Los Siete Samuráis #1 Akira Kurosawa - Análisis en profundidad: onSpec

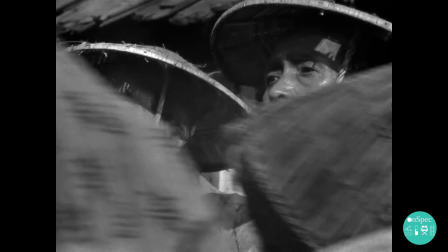6:32 Esto es una gran elipsis espacio-temporal, gracias a la cual, y al diálogo que acabamos de escuchar,
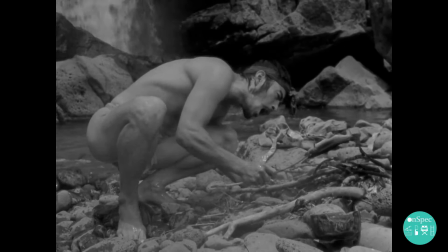6:38 vamos a entender perfectamente que estas personas que vemos ahora son Samurai.
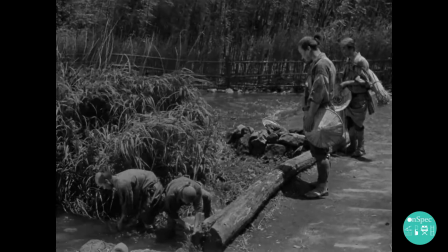6:43 Comentar también estas transiciones de secuencia con barridos que son muy utilizados por Kurosawa en muchas de sus películas, además.
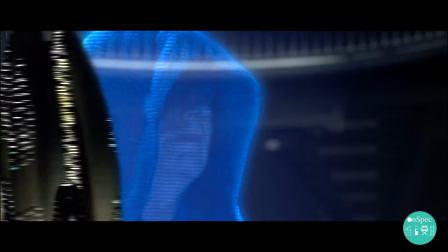6:50 Pero solo de izquierda a derecha, de derecha a izquierda, no son la fantasía loca de George Lucas en La Guerra de las Galaxias, por ejemplo.
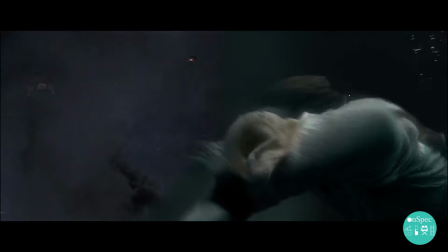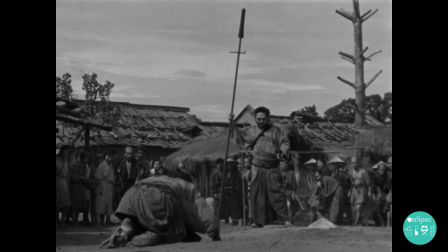7:06 Pero llegan problemas a nuestros campesinos. El caso es que al ser pobres no pueden sino pagar a los samuráis con tres comidas diarias.
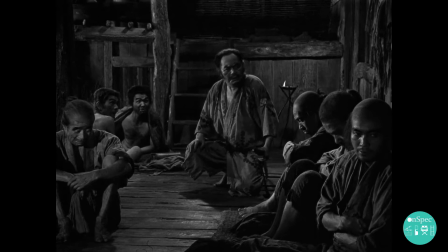7:14 Y esto es un problema, porque los samuráis son arrogantes, egoístas y un poco charlatanes.
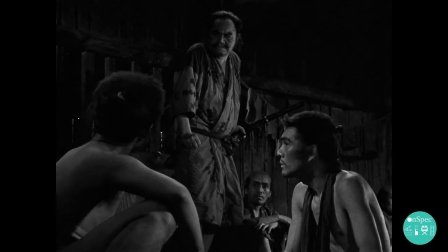7:21 Luchar por los campesinos no les traerá ni fama, ni dinero, ni honor.
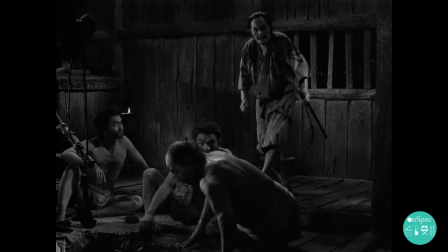7:25 Y esto hace ver a los campesinos que realmente no necesitan samuráis. Lo que necesitan para su causa son héroes. ¿Y qué es un héroe? Un héroe es alguien que tiene la necesidad de poner en riesgo su propia vida por una causa desinteresada que siga pues unos principios morales y como reconocer un héroe
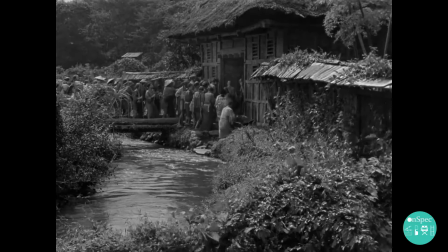7:48 la secuencia con nuestros campesinos a punto de pelearse entre ellos hasta que vemos en el fondo un viento que agita los árboles se habla mucho de que kurosawa su maestro a la hora de dar un sentido narrativo a la climatología y a otros elementos
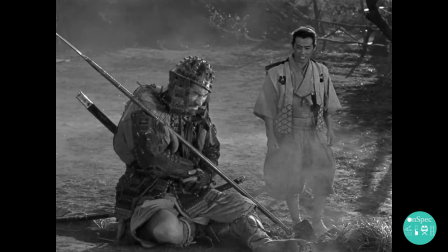8:01 naturales por ejemplo el viento es un signo que nos advierte que algo va a ocurrir,
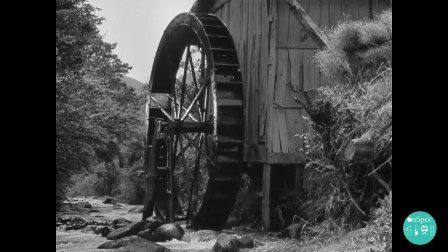8:07 pero también representa soledad, introspección, épica.
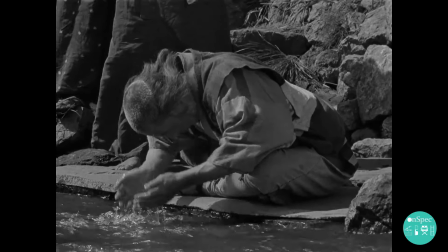8:10 El lago también está muy presente en la película y representa paz, sabiduría, revelación, pero cuando ésta se agita, lucha y desesperanza.
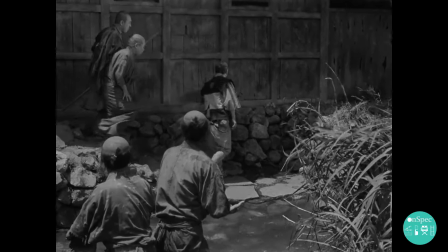8:19 Ya parece un tipo que parece un samurái, pero como iremos viendo poco a poco, se trata de un samurái diferente.
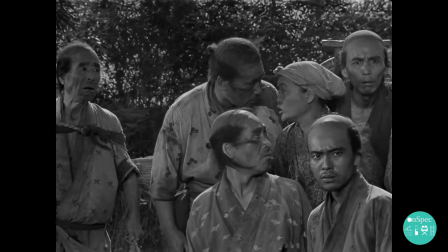8:28 Para empezar, viene seguido de una comitiva de campesinos, cosa que ya nos dará una pista de cuál es el público de este personaje.
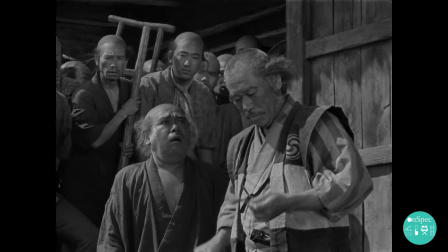8:35 Luego además se corta la coleta. Esto no se dice en la película, pero para los samuráis perder la coleta es un símbolo de deshonor.
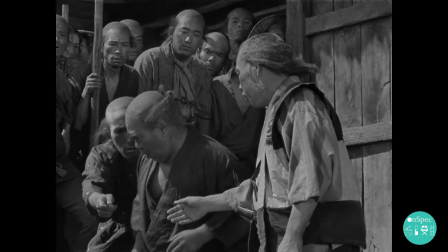8:42 Por lo cual podemos entender que a este tipo el orgullo pues no le interesa demasiado. Y después vemos cómo empieza a vestirse con ropajes de monje. ¿Pero qué está haciendo?
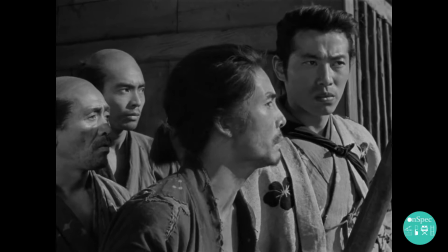8:52 ¿Qué está pasando aquí? Más adelante nos enteramos. Un ladrón ha secuestrado a un niño en un granero y este tipo ha dicho que va a encargarse del asunto.
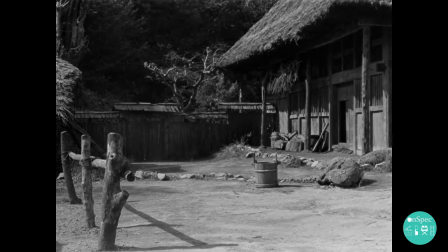9:01 Lo único que ha pedido han sido unos atuendos de monje y dos bolas de arroz y nada más contarnos todo esto vemos que el samurái ya tiene todo lo necesario para actuar está listo para empezar el segundo acto de esta subtrama esto es lo que se conoce como entrar tarde a una secuencia es decir vemos que algo pasa pero no sabemos qué y luego pues nos lo van
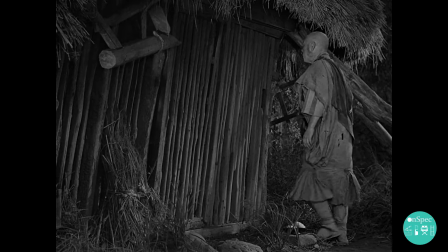9:23 explicando poco a poco comienza la acción empezamos con nuestro samurái particular
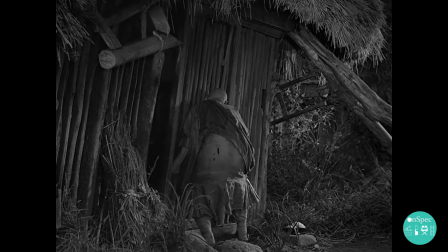9:27 hablando hacia el interior del granero en cuestión y luego toda una serie de contra planos de todos aquellos que están presenciando la escena los padres de
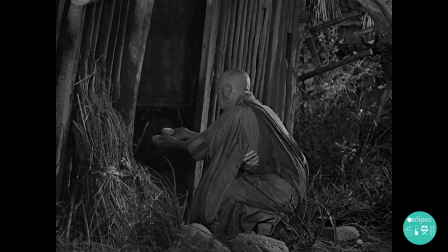9:36 niños secuestrados los campesinos nuestros campesinos este tipo tan raro que aún no sabemos quién es esto le va a dar a este plano una importancia crucial en la escena pues es la única ventana de información a la que todos los planos van a converger esto hace que nosotros los espectadores que estamos viendo la película nos igualemos a aquellos que están viendo la acción dentro de ella porque vemos exactamente lo mismo que ellos y ninguna otra perspectiva de ningún otro ángulo exactamente lo mismo que ellos y esto va a generar un suspense
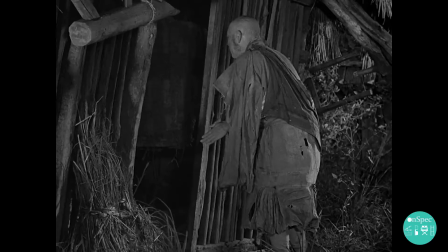10:08 que el ritmo de los planos y los cortes para completar de pronto el
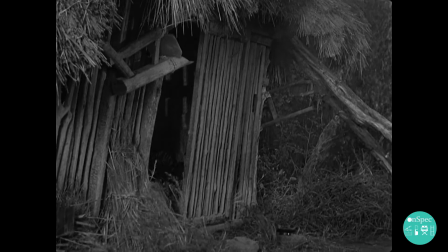10:12 samurai entra todo correr dentro y le perdemos de vista algo ha pasado
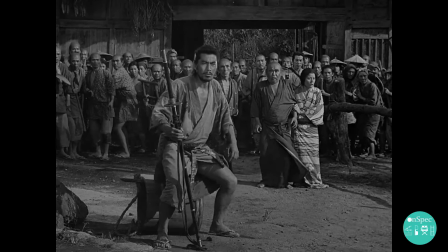10:17 pero no sabemos todavía que y luego aparece un tipo a cámara lenta gracias a este uso de la cámara lenta sabemos que esto no es muy normal
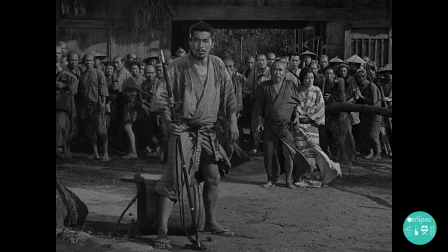10:26 que algo raro pasa con este tipo y además alarga la tensión de la
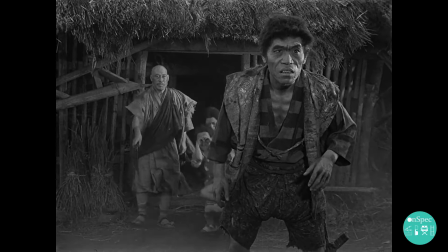10:31 escena. No se nos muestra qué pasa hasta que lo entendemos todo. El samurái salva al niño y mata al ladrón.